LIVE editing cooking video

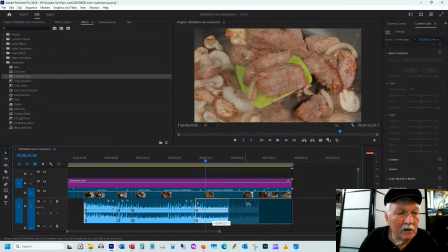So I don't mind so much as a different frequency.
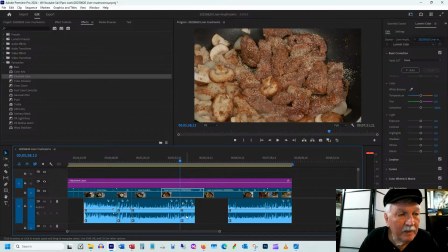What we're going to do is we're going to take another small chunk of it and duplicate it and put it here. So we've got the same, shoot. Copy there. I didn't copy that.
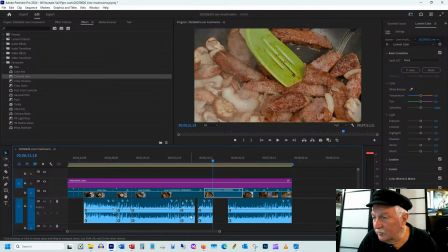Isn't Control Z undo helpful? Yeah, it's like learning how to ski by watching a video, but I did learn how to ski by watching a video.
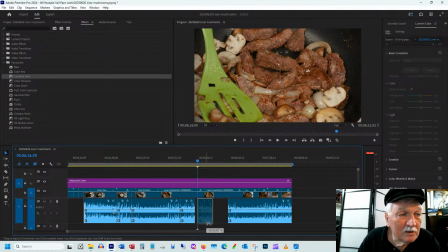And in the end, you just have to do it. So let's see, is this lining up? Does this sound okay? Nice sizzle, nice sizzle.
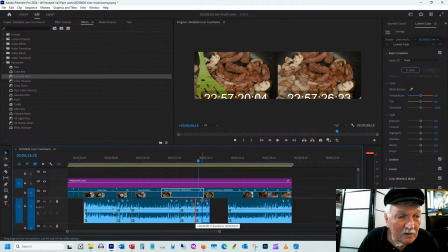Let's bring it a bit closer because I wanted sort of the same frequency as sizzle.
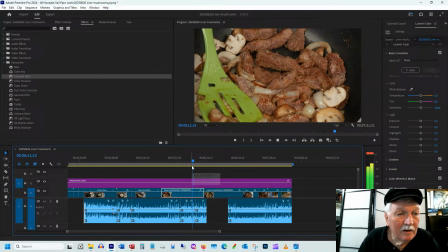Yeah, that's good. I don't want it to be noticeably different in quality of the sizzle.
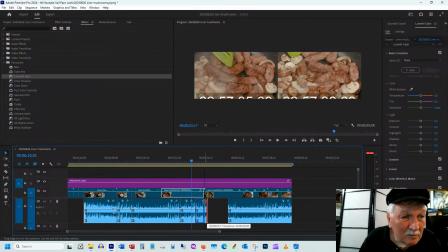We'll put a little crust dissolve in there. And now we're going to cut that off there, and we're going to bring in this one because it's a different sounding sizzle,
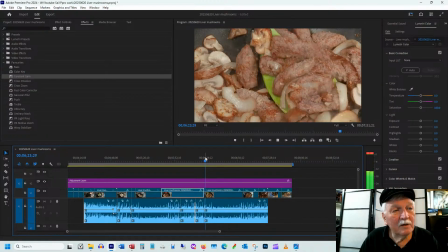because it's getting cooked better. Okay, so here,
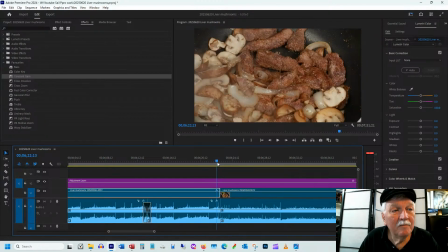yeah, I want to leave that in there, the covering, because it's part of the action of cooking. So what we'll do again, we're going to
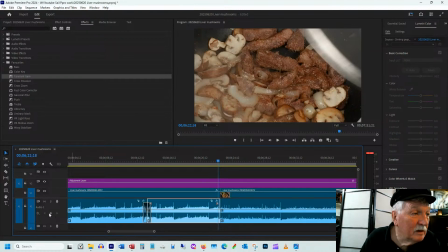put a keyframe in here, and then go forward a few frames. The lid is closed.
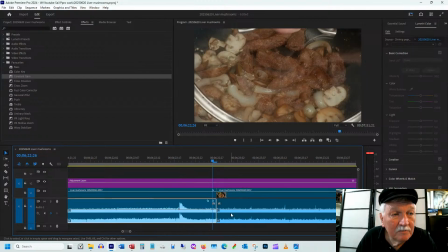another keyframe, and go down 8 decibels is what we did last time, right?
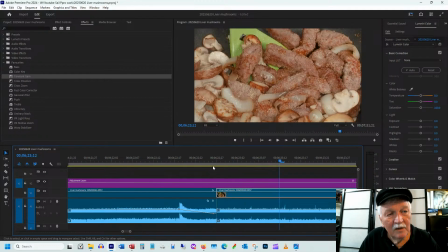So now that's good. And it's the lid is very short in there. I wonder if I should leave the lid longer. Maybe that would, first of all, give us 2 more seconds of video.
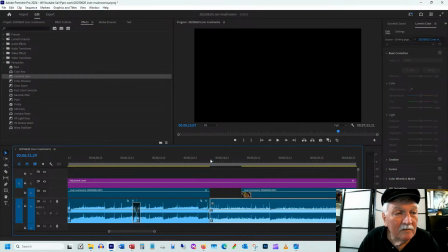Let's see how much, if that whole lid was closed for a whole couple seconds.
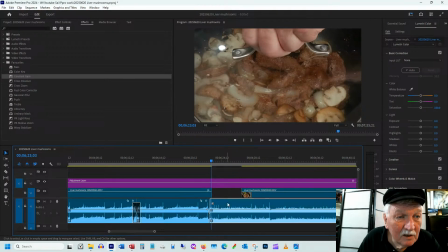Okay, so that's good. So let's go here. We'll put that there. Then we'll extend this to here.
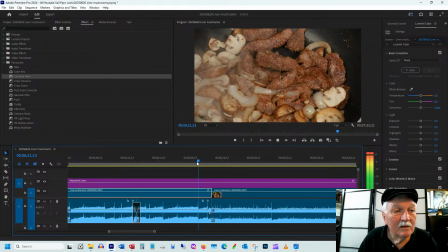So now, and then we'll bring this guy back. So now, yeah, I like the sound.
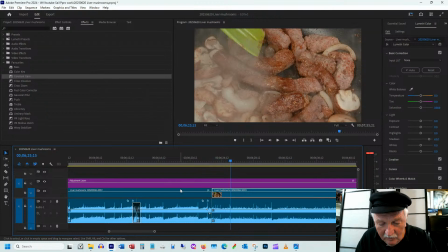Yeah, tell me if you can do that with CapCut on your phone.
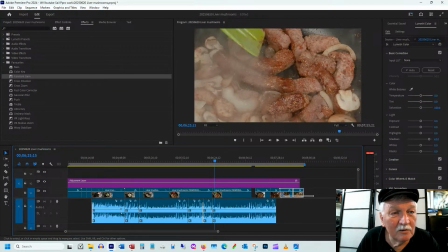As I say, my fingers are way too thick to accomplish anything respectable on a phone. Okay, so we got some sizzle here.
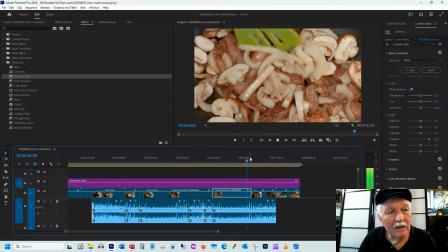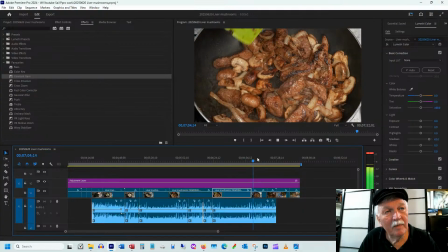More sizzle. Yeah, so the sound of the spatula is good. Okay, so we get too much spatula noise there.
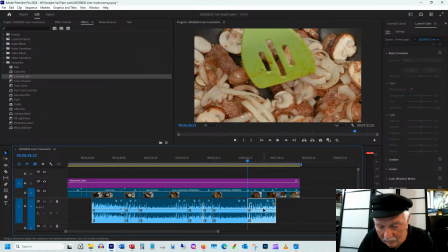Let's get rid of that. We're just going to dump that, and we're going to just duplicate a piece of this.
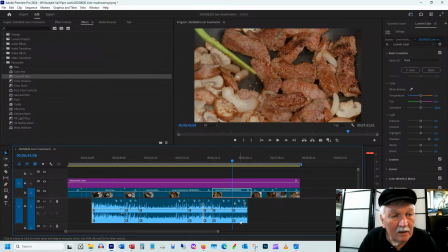And no.
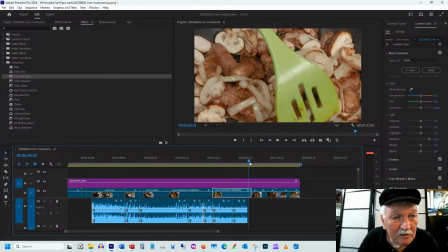Put that back. So this is where it was, right? So we're going to bring that out here.
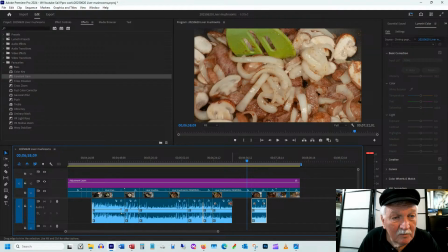We're going to bring this in here.
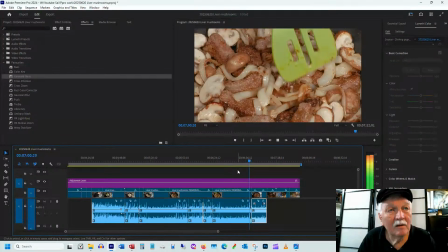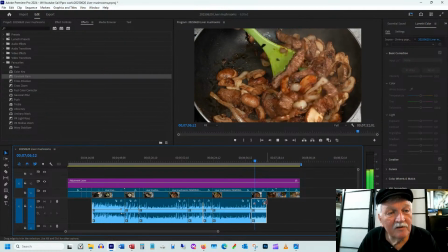I don't mind that. So this is a different sizzle noise. That's okay because it's been pretty well cooked.
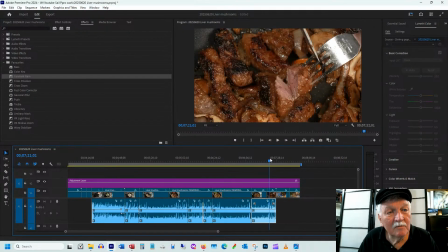So it's not going to sizzle as much as it did at the beginning. And that's the end of our sizzle noise, right? So let's put in that cross dissolve here so that it fades out nicely.
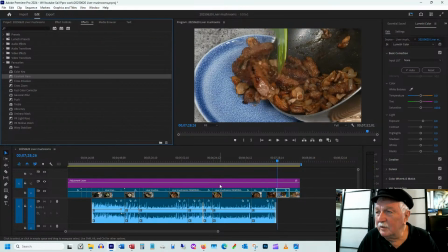And we have, it actually was pretty good. It was my late lunch today. I ate the one on the boat too. I like the one on the boat a little bit better. I think I put a little bit more garlic in it. And but I put fewer mushrooms. So this one had more mushrooms, so I like that better.
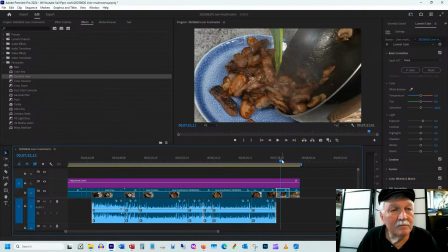So we're approaching the end of where I want to be. I'm going to do the same thing with some sound here.
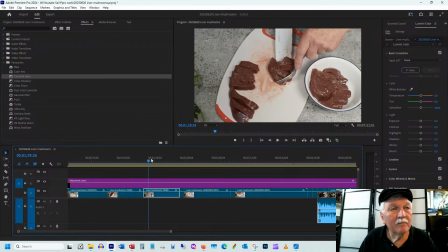I've got a sound of cutting that I'm going to put in there. And then the music is going to affect that a little bit as well.
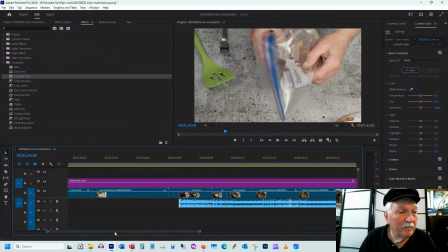So let's make this smaller again so it's not taking up so much room. But I want to talk about one tiny little thing here.
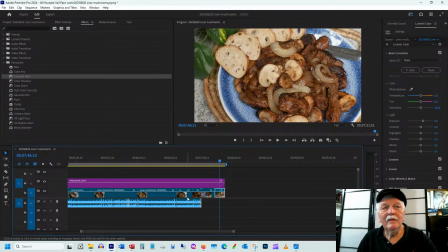So here, I'd made this mistake a few times. And when you look at food photography, everything is fake. Not everything, but fake is okay.
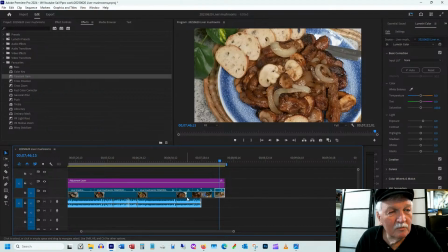You know? You don't put syrup on pancakes, you put motor oil. You don't put whipped cream on pancakes, you put shaving cream because it has certain effects. And one of the things is that when things cook, everything turns brown.
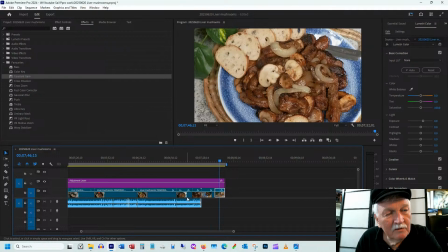And so I've been trying to find a way to make my final dish pop a little bit more. And both for the video, but also for stills for the blog and for the cookbook.
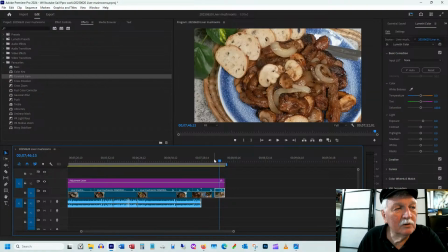So in here, what I did is before it was fully cooked, in fact, it was like probably back after about halfway through the video, I saved a couple pieces of mushroom that had been cooked probably for about a minute, and a couple pieces of
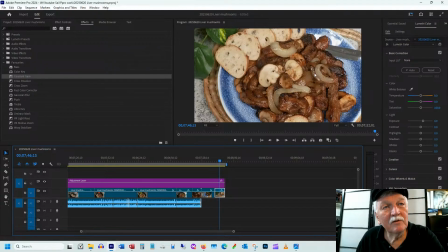onion that had been cooked only for about a minute. So they're still fresher looking, and the color isn't as dark. And I then placed them on top of my dish here so that the mushrooms and the onions stand out a little bit more.
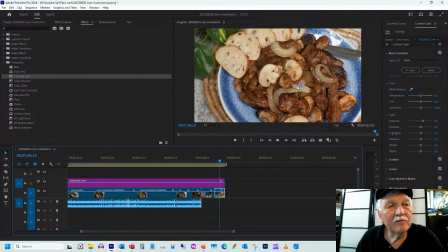And that's sort of my cheat in making this go. I did the sweet and sour, and I really wanted the little bits of red pepper to be so bright red, but I hadn't saved a few pieces of the red pepper.
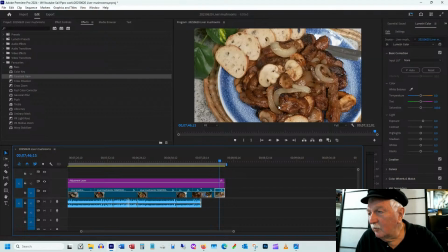And there's only so much you can do with Photoshop to make them look better. I figured now I'm going to do less cheating and simply put aside a few bits of the actual dish.
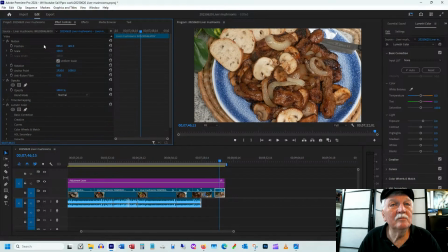Let's just center this a little bit more because I really want to see the food more than I want to see the stuff around it in there. So now that's 7 minutes and 52 seconds, so a bit shorter than I'd hoped for. So definitely we're going to leave the,
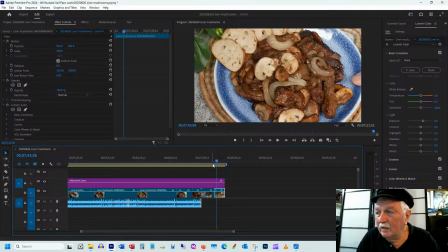I'd said the cutting of the liver was too slow because it took like 29 seconds to cut up a piece of liver.
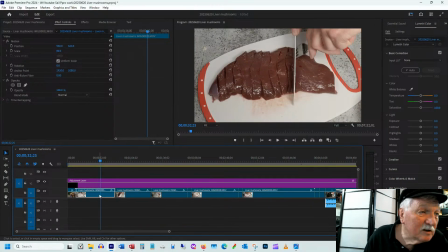Where's my liver cutting? How many seconds is this? It's 39 seconds. I was going to shorten that, but I think I want to stick around this length. So I think people will suffer through my liver cutting
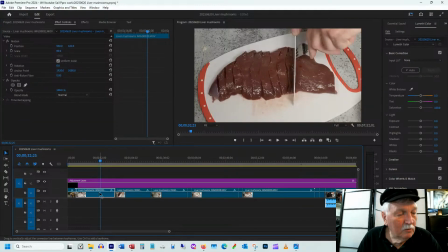as it is. So I've accomplished what I wanted to do. I've done the basic edit. I fixed some of the sound. I still have to record a voiceover, and I have to stick a video track under it, and I have to add a title to this,
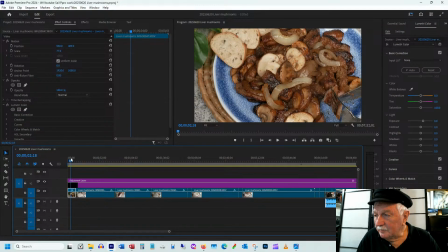and I'm going to have an intro of the captain at the waterfront, like as most of the videos do, introducing liver and mushrooms. Now, what I'm going to do, just because I've got a few more seconds and people are watching,
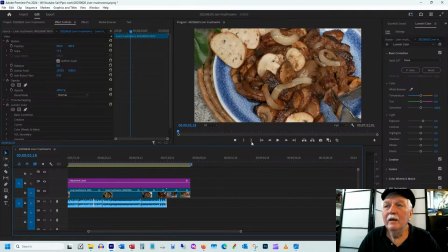I'm going to bring in some of the footage that was shot when I did this on the boat. As I said, I didn't have the right lights, and the camera wasn't set up properly because I was trying to talk at the same time.
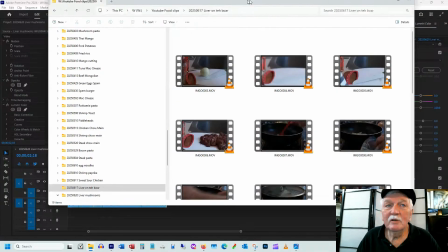But here, this is the recording on the boat.
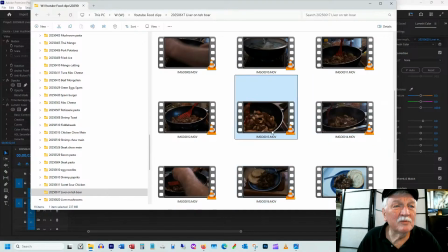So I'm going to just take these two clips sort of at the end and bring them in
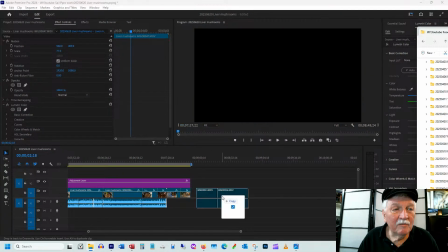and see if they could have been saved.
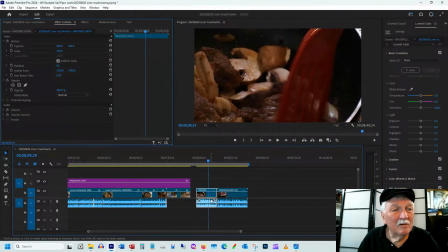Okay, so first of all, probably gone in it. I'm going to take out the sound because I'm talking for the live. So let's get rid of the sound. It's just going to confuse me.